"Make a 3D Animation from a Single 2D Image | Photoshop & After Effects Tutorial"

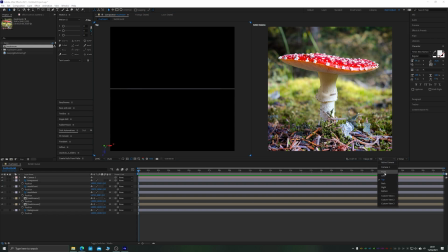[4:05]
So when you convert your layers to 3D space and you change to the left-hand view,
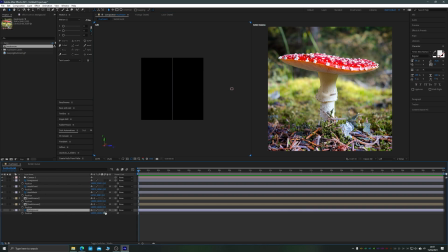[4:09]
you can push your layers back in 3D space and you'll see a representation of that on your left view camera. Here you can see I'm pushing that background further away from the camera's lens, which causes it to scale down.
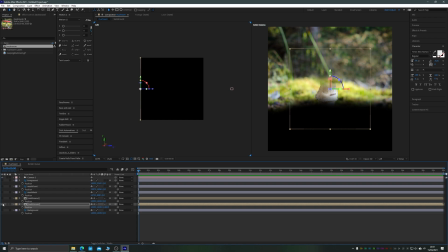[4:23]
I'll just hide all of the other layers so that you can see it. This is now much further back in 3D space.
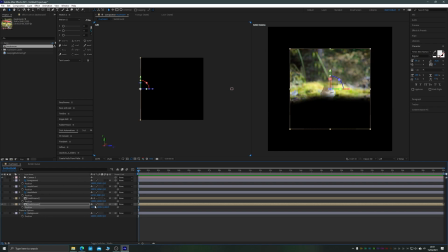[4:30]
Make sure you do have continuously rasterized turned off, otherwise your pre-comped layers, which were folders in the Photoshop file, will not actually scale when you push them back in 3D space.
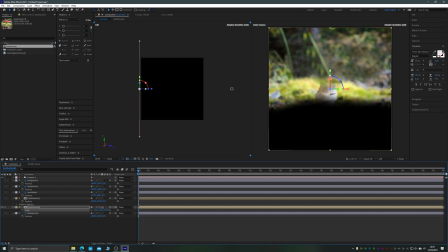[4:40]
So you can see I pushed this way, way away from the camera and just scaled it up so that it once again fills the frame.
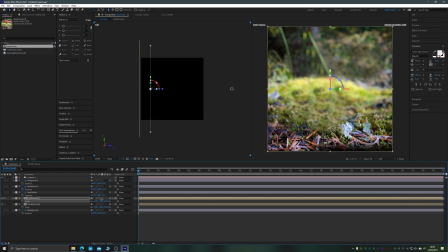[4:46]
And essentially we're trying to recreate the original scale of the photograph, but now in 3D space.
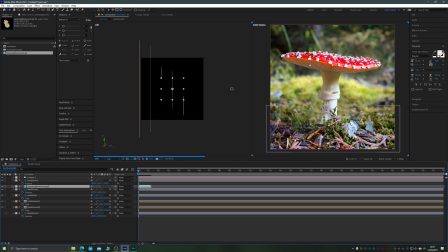[4:54]
So I'll just time-lapse through the rest, and you can see on that left-hand view how far I've pushed them away from the camera, which is represented from that small rectangle on the right-hand side of the leftmost viewing area.
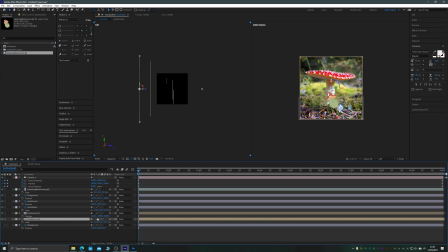[5:06]
The next step was to push the mid-ground layer all the way back so that it was at the same Z depth as the background, and then rotate it forwards, as you can see here, so that the ground plane is on a more horizontal axis.
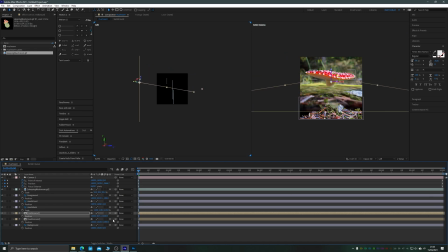[5:22]
The reason you do this is because then it creates that illusion of depth. You can get away with just doing it with flat layers all standing upright on their y-axis, but if you rotate layers which are physically deep in the photo, or would be physically deep in the photo,
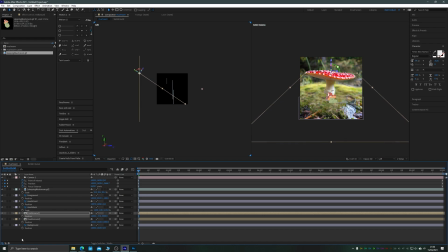[5:37]
you can achieve a more realistic 3D effect because you're actually moving past those objects faster, if that makes sense.
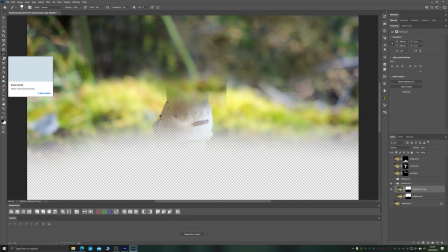[5:45]
I just rotated it down until it was behind the foreground layers, and then used a corner pin just to tweak the positioning of it, as you can see here.
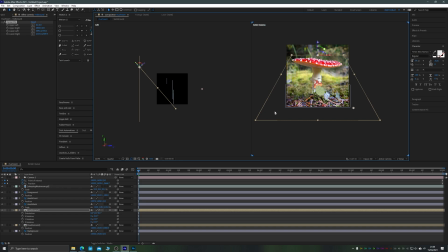[5:54]
Slowing it down now to normal speed, you can see me just tweaking the corner pin to get rid of some of that distortion, which is very useful. Once you've got rid of that distortion, and also I've plonked my little mushroom GIF in there as well, which you can find in the description if you're following along,
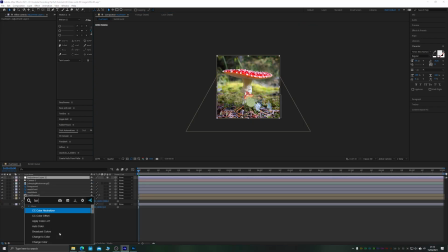[6:11]
it was ready to basically start messing around with the colors to make this look a little bit more magical. So I applied a color control layer with color balance, and I just dragged around the shadow and mid-tone reds and greens until I achieved more of a bluish hue.
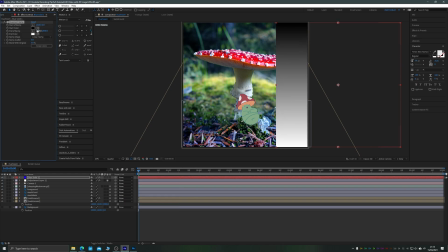[6:26]
On top of that, I placed a solid with a gradient ramp, that gradient ramp running from red through to a lighter blue. I chose red to a lighter red at the start, but didn't like the effect that it got.
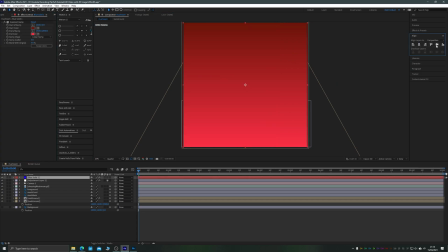[6:40]
So once I changed blending mode over to soft light to allow a lot of the light through,
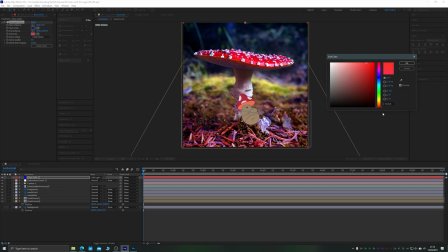[6:45]
I decided to change this blending color to a red to blue gradient instead.
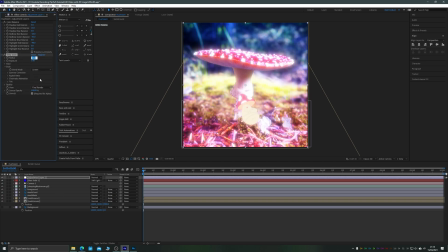[6:52]
Applying a deep glow, which is a plugin by Plugin Everything, but is essentially just a better,
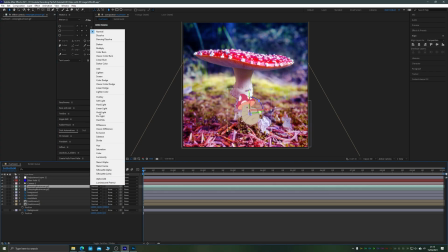[6:57]
easier version to control than the standard After Effects glow, gives that kind of magical effect.
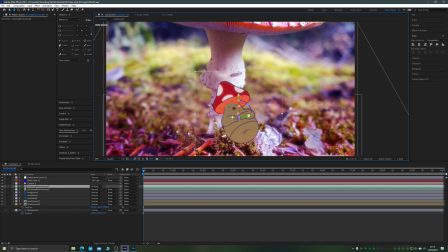[7:02]
The little mushroom guy, I duplicated his layer, turned the layer on top to multiply, and then masked out the top section along the same lines of what the top mushroom looked like in order to create a small shadow underneath this mushroom fella,
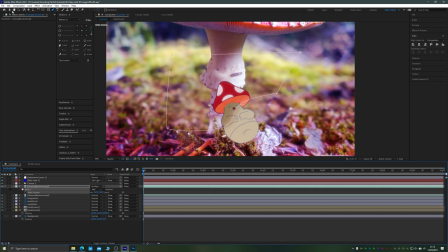[7:16]
and then just pressed the F key and dragged up the mask feather in order to soften that edge just a little bit.
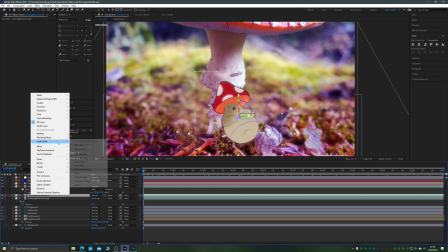[7:23]
This worked fine, but I wanted a bit more of a shadow, so I duplicated that layer again and applied a inner shadow to the whole layer,
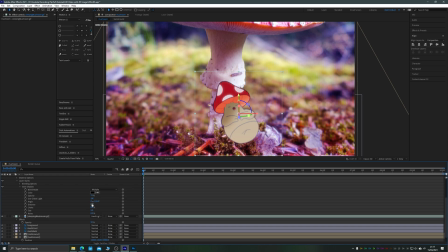[7:31]
which I then tweaked the properties of just by twirling down the inner shadow properties until the angle was coming from the top left and the shadow was very soft, and this created a nice kind of round effect to the mushroom. Additionally, I then went ahead and added an inner glow as well, which I can use as a highlight.
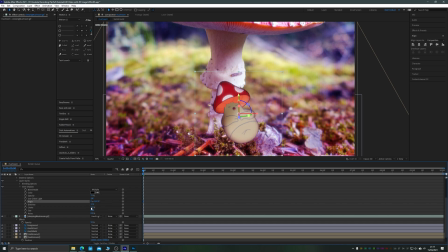[7:51]
You're kind of getting something similar to a bevel and emboss effect, but instead of doing it with one effect because it doesn't mask well to the shape of the mushroom,
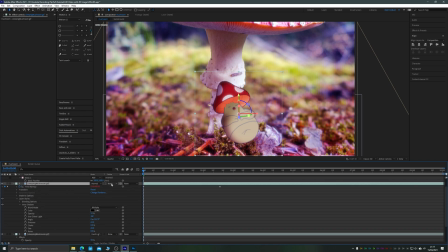[8:02]
I did it with an inner shadow and an inner glow as well.
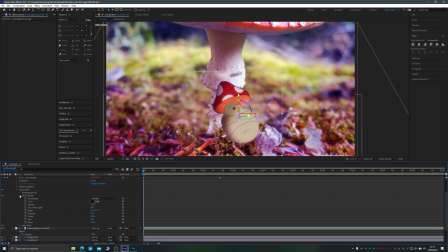[8:06]
So with the inner glow, I just positioned it the other edge of the inner shadow so that it complements it coming out the other way, just to give that kind of fake effect of a more 3D rounded body. The mushroom himself, I'll just pop this up in an overlay now.
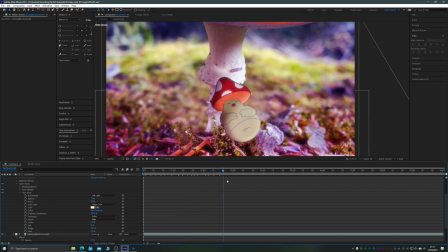[8:23]
I just drew him in Procreate, frame by frame, a very simple piece of frame by frame animation for him breathing in and out as he snores and sleeps the day away under this mushroom.
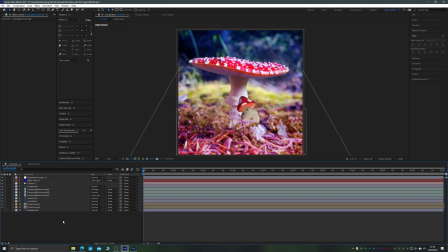[8:32]
So nothing special going on there. And I just exported it as a GIF.
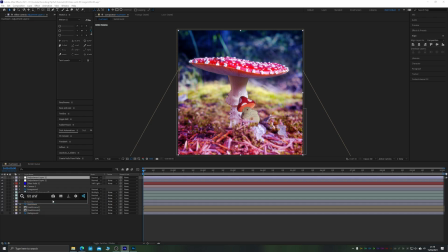[8:35]
I toyed with putting him behind the foreground, which in the end, I can't remember if I decided whether I liked it or not. But I thought about applying a tilt shift effect. To do that, I just created a new adjustment layer on top, made it very blurry with a simple Gaussian blur,
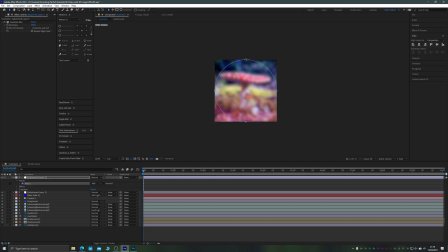[8:50]
and then double clicked the shape layer tool with the circle selected to create a circular mask. I then pulled the positions on the path points of this mask around until I got a shape that I liked, essentially trying to create a level of blur on the top and bottom of the frame.
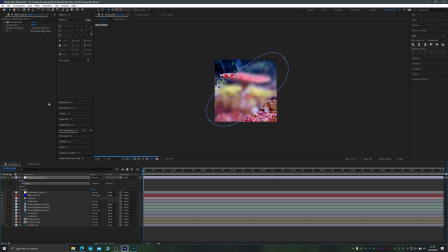[9:07]
This, when you change the mask mode from add to subtract, and increase the feather amount quite a bit, you can see creates a really nice tilt shifting effect.
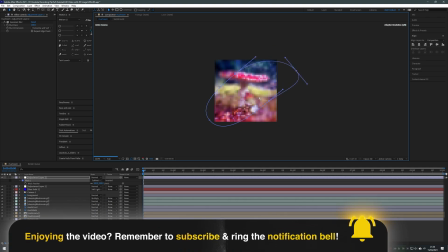[9:18]
I believe I actually increased it a bit more after this, but I just tweaked the mask so I got this kind of vague S lump shape, which created a nice thin layer of blur along the top and bottom of the composition as well.
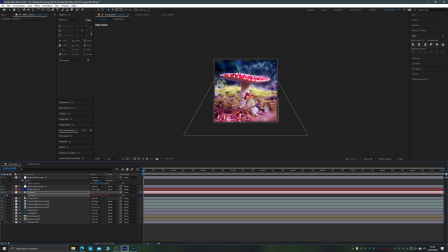[9:34]
You can see here at this point, I decide to animate the camera by adding a bit of wiggle, We just have two keyframes where the camera moves forward in Z space, but by adding a small amount of wiggle to those keyframes,
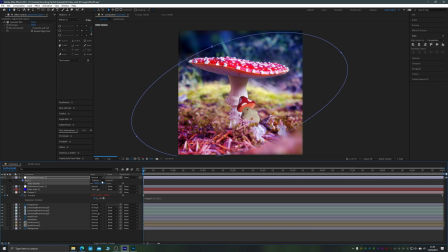[9:46]
you get a more realistic camera movement. And here at this point, I increase the blur on the tilt shift by quite a dramatic amount. This created a little bit of light around the edges of the composition, which I wasn't too much of a fan of.
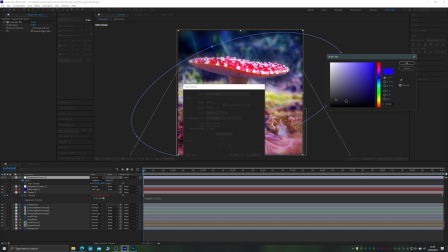[9:59]
So again, I added to the same adjustment layer a black fill.
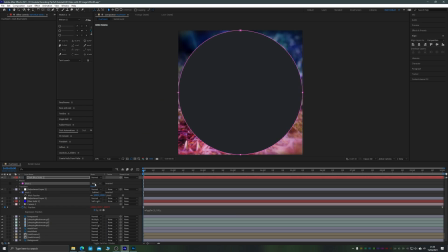[10:04]
On a solid above the adjustment layer, I added a black fill, which I did the same masking effect for,
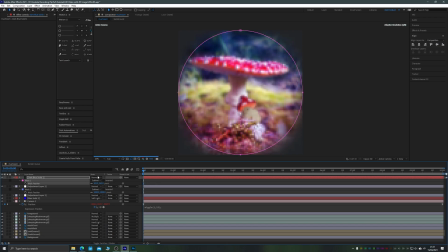[10:09]
this time leaving it in a perfect circle, increased the feather to create a nice blurry vignette and change the blending mode to multiply, then just reduced the opacity so it wasn't quite so overwhelming, and increased the scale a touch so that it wasn't too far into the scene.
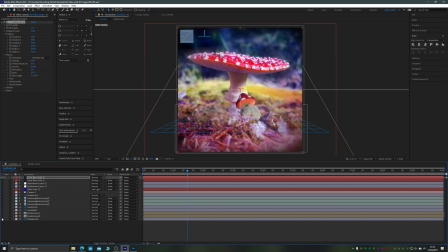[10:25]
The final effect was to create some nice fairy lights.
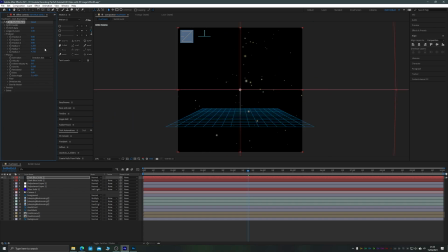[10:28]
So using CC Particle World, I just used a faded sphere particle with the physics on directional axis and the velocity turned way, way down, just to create these floating kind of particle light effects as well.
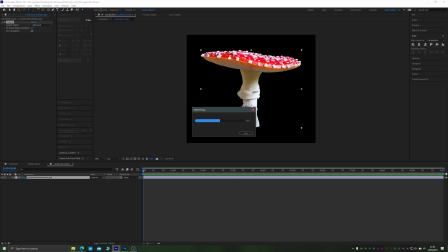[10:42]
The final step then was to go inside my mushroom composition and place three very simple pins in it with the puppet pin tool all along the stalk,
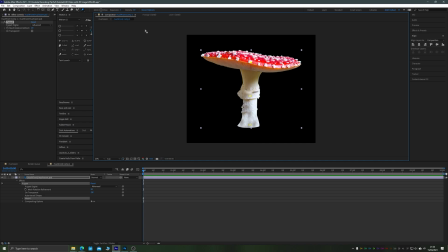[10:50]
which allowed me to wiggle the mushroom back and forth. I also went in and added some starch pins to the bottom so they didn't wiggle around too much, although this was luckily covered up by the foreground that we used in the beginning, so you can't actually see the bottom of the mushroom wiggling around too much.
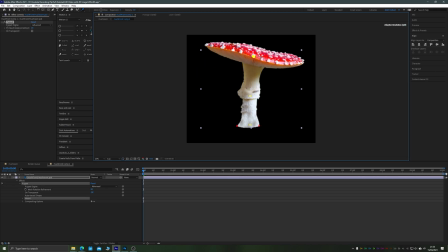[11:05]
Just adding these starch pins though does fix any potential problems. And I added some very simple keyframes to animate this mushroom. I didn't want it to do too much, so what I did was just keyframe all of the pins and have it wiggle back and forth, I think once or perhaps twice over the entire 10 seconds.
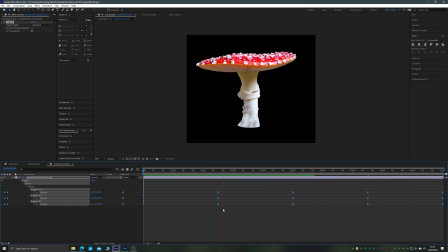[11:25]
Here you can see me messing around with the keyframes until I got a timing that I liked, and I decided on something a bit more subtle.
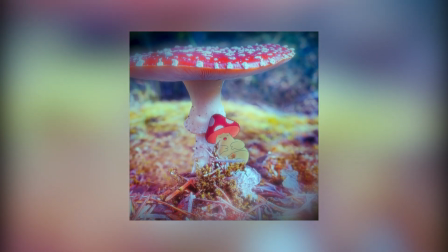[11:31]
So let's take a look at the final result. As you can see, you can get a really good effect with this with just a little bit of time and patience, and the best way to create something like this is just to have a go.
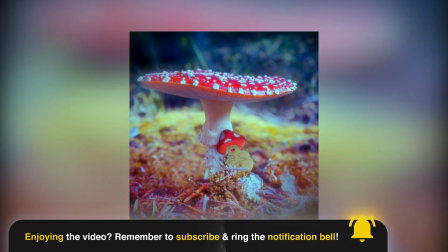[11:40]
So download those files from the links in the description, have a go yourself.
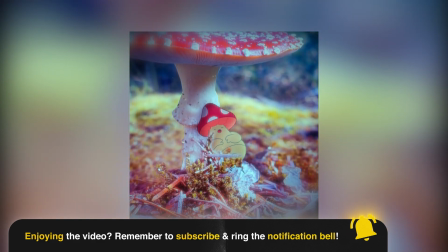[11:44]
You should be able to get the mushroom there, the audio files that I used for the magical forest sound, and the animated GIF of the sleeping mushroom.
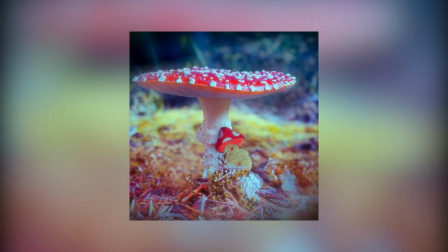[11:51]
So thank you very much for watching, everybody. I hope you enjoyed this tutorial.
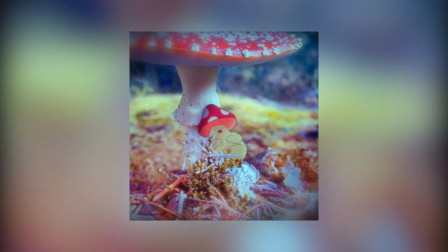[11:54]
Thank you for watching all the way to the end, and just for you lucky people as well, you get to take part in a little quiz,
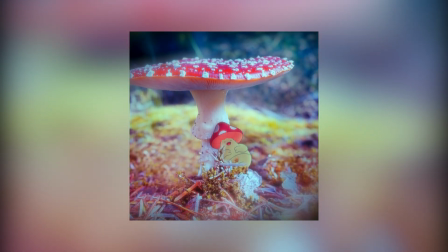[12:00]
which is just, I'd like you in the comments below to just post whether you prefer this style of tutorial where I have made something in the past
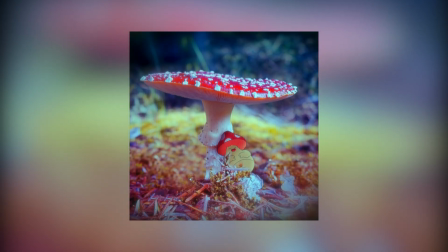[12:08]
and I'm talking over my process, or whether you prefer my normal style of tutorial where you're going through the entire process with me in real time.